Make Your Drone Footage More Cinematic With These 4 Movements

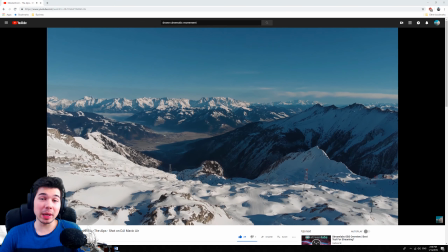0:00 Hey, what is up guys, welcome back to my channel. In this video I will show you how you can make your drone footage a lot more cinematic using a certain set of movements.
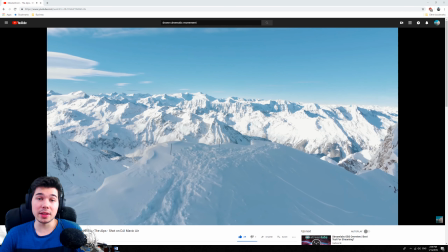0:07 I will show you exactly how to do these movements and the results they produce using my previous video as a reference.
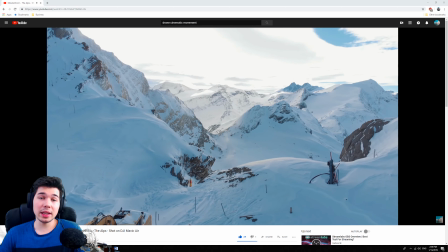0:12 Now you can find my previous video in the link in the description down below. If you think this video is helpful to you, please consider subscribing and leaving a like, that would help me a lot.
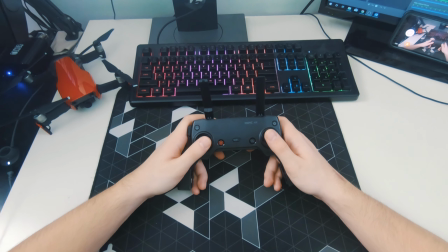0:21 Okay, so keep in mind that these movements need some practice to master and don't have to be used exactly the way I show you.
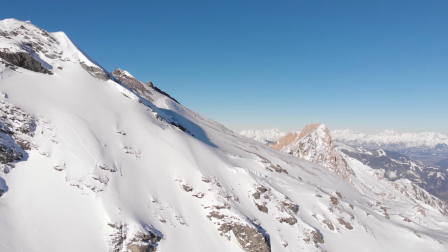0:27 You can use them as a starting point and then from there just get creative. We're going to start from the easiest movements and build our way up to the hardest ones.
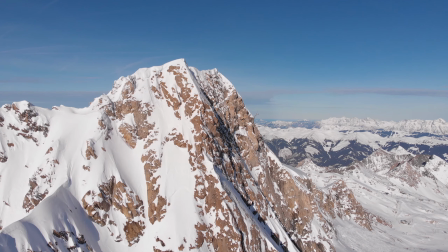0:35 First up, we have the most basic move, the move forward. Here you want to pick a subject or a landscape, get some distance and then just move towards it.
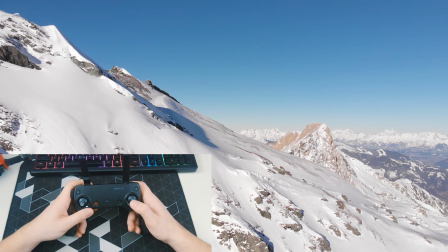0:42 You can do the same thing in the reverse, so you would want to use the right stick to move forwards or backwards.
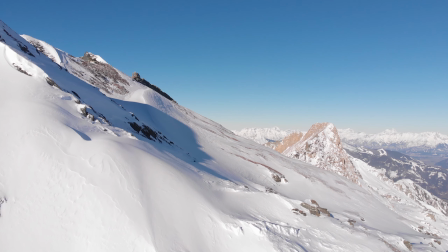0:48 The reverse version can also have an effect of revealing the scenery and giving a perspective on the story.
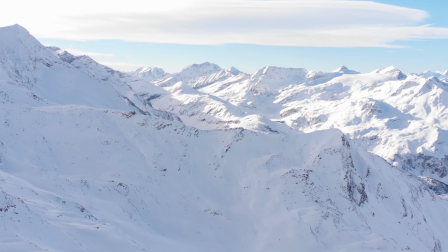0:53 Depending on the size of the subject you're filming, you will need to pick the right speed. If it's a big mountain, like in my example, moving very slow will almost seem static.
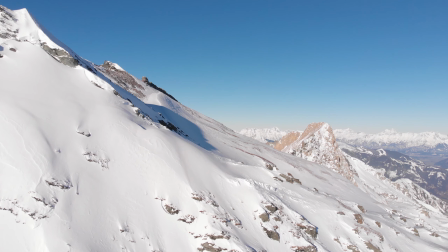1:01 You can also do this movement above and quite close to the sea, lake or water or some fields, like tulip fields.
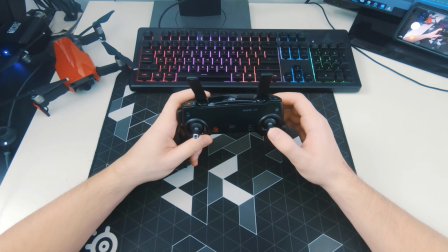1:08 Those look very nice. So as I said, it's just moving forwards or backwards with the drone using the right stick.
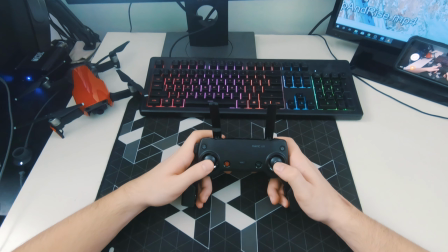1:14 Building on the first technique, we can add some movement into the y-axis.
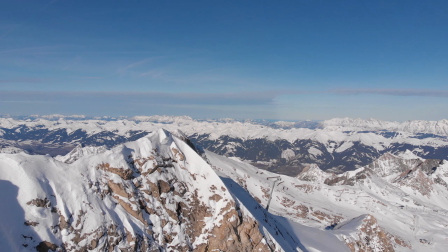1:17 This adds even more dynamic to the effect and you can use it very nicely to create a reveal effect where you have an obstacle in front of you and behind there is a nice view.
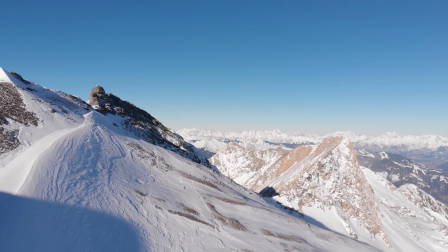1:26 As you can see in my examples, I used the mountain as an obstacle or a mountain edge to reveal the beautiful scenery that was hiding behind it.
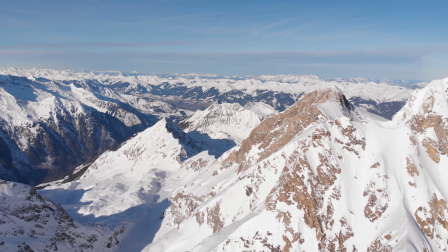1:32 You can also integrate the movement while moving backwards to give even more perspective to your shot.
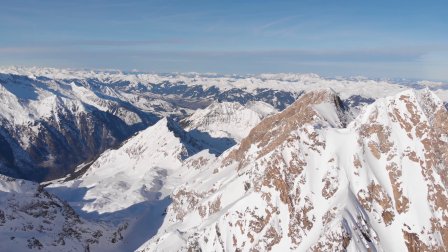1:37 So now you can combine the forwards and backwards movement with an up and down movement to create some interesting looking shots.
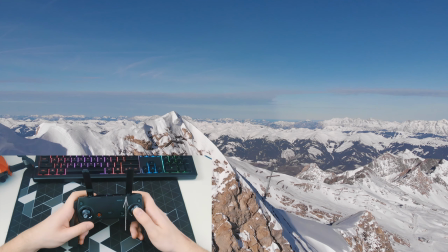1:43 What you want to do is you just move forward with your drone as in the previous example, and then using the left stick you raise it up
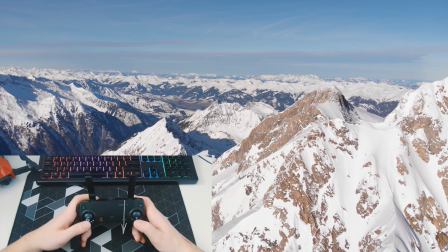1:50 or down, or you want to move backwards and raise it up or down.
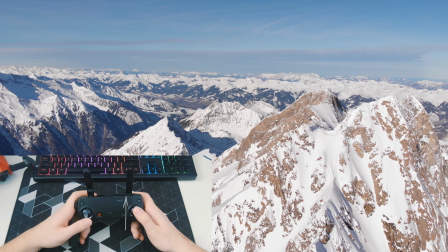1:55 So what I do is I just go forward with the drone, and then when I get closer to my subject I move up,
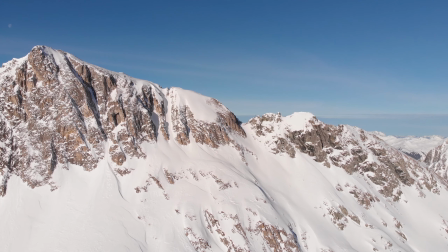2:03 and then the drone creates a really nice effect. The next movement is a sideways movement and one of my personal favorite.
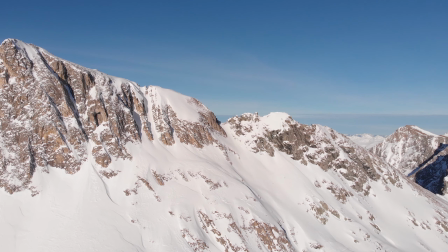2:10 This is a bit more difficult to pull off, but once you get the hang of it, it creates some really nice effect.
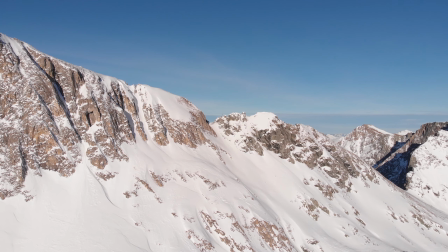2:14 In this movement, you want to move sideways with your drone while rotating it in the opposite direction at the same time.
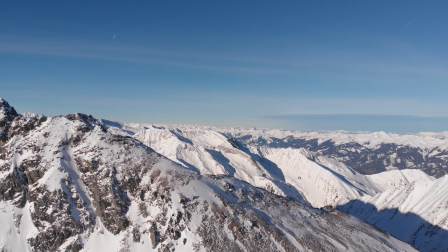2:19 Depending on the distance from the subject and the speed you're moving your drone with,
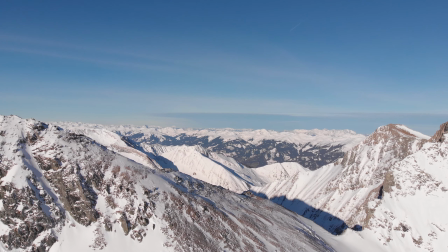2:23 you want to find the perfect balance between the rotation speed and the drone speed to create the effect.
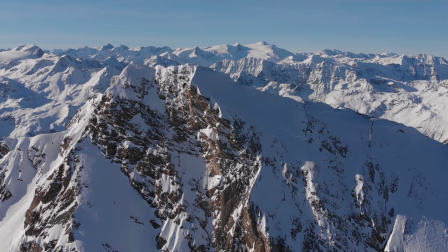2:29 I use this a lot to display something. As you can see here, I used it to display the beautiful peak.
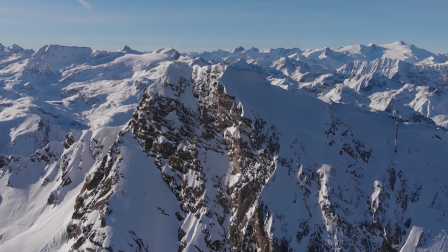2:34 It works even better when there is something in the background as it adds to the movement and to the overall effect.
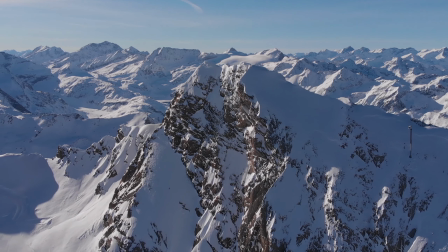2:39 This can be a bit more tricky to master, but definitely worth it.
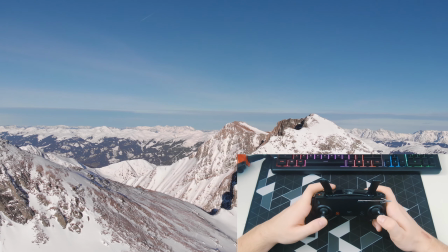2:42 So as I said, what you want to do is you want to move your drone, let's say to the right side, and then just make it rotate to the left.
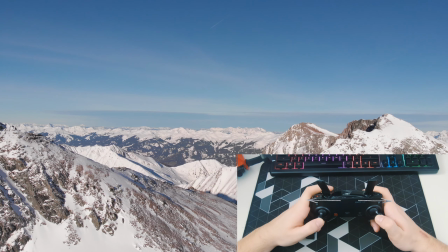2:49 Just create this effect.
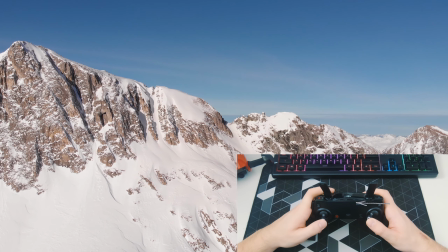2:51 Or in the opposite direction, you move your drone to the left side and then you rotate it to the right side to create the same effect.
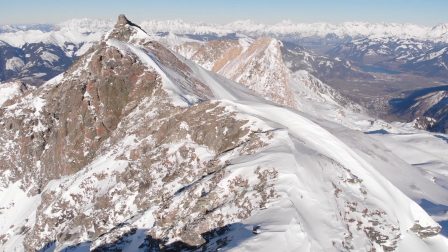2:58 The next effect that I'm also a fan of is the tilt up and reveal effect. In this movement, you want to move either forwards or backwards, keeping your camera pointing down,
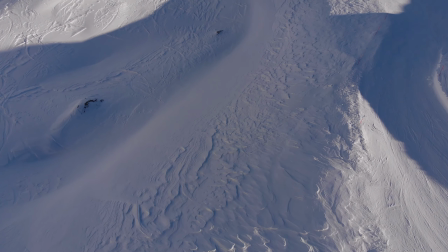3:07 and as you move, you want to raise the camera up to reveal the landscape or whatever it is that you're filming.
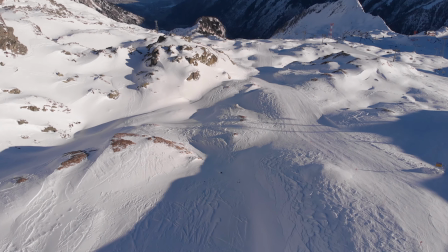3:12 I use this a lot and I like to include it more in the beginning or at the end of the video.
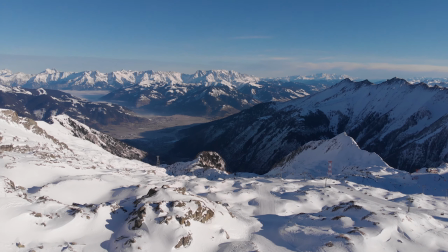3:17 This can also be tricky to pull off well because you have to be very precise with the gimbal.
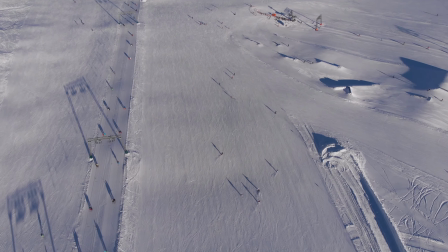3:21 Some of the things that can ruin the shot is moving the gimbal too fast or stopping it too sudden.
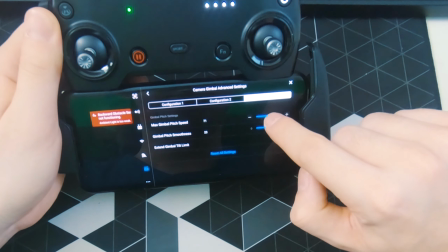3:26 The drone allows you to change the movement of your gimbal so you can adjust it to your liking. So what you want to do is you want to move your drone forwards or forwards and up,
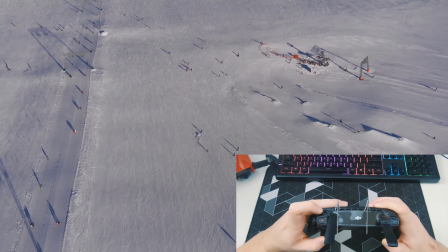3:35 and as your gimbal is pointed downwards, you want to raise it slightly to reveal the area.
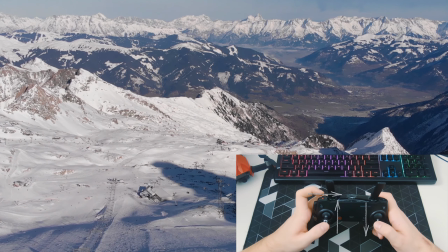3:41 You can do the same thing while moving backwards and up, and then tilt your gimbal up.
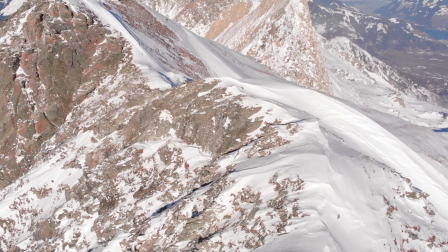3:49 These are, I would say, some of the best movements you can learn to bring a more cinematic feeling to your drone footage.
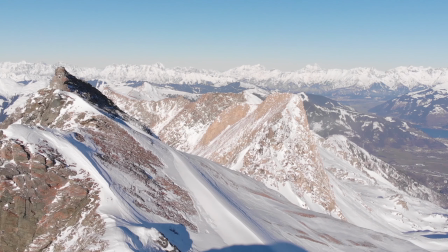3:54 You can take those and combine them to create some even nicer effects.
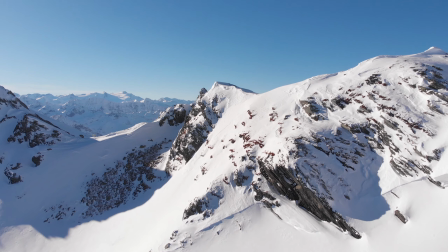3:57 As you can see here, I used the display shot and combined it with the forwards and up movement to create an even more dynamic effect.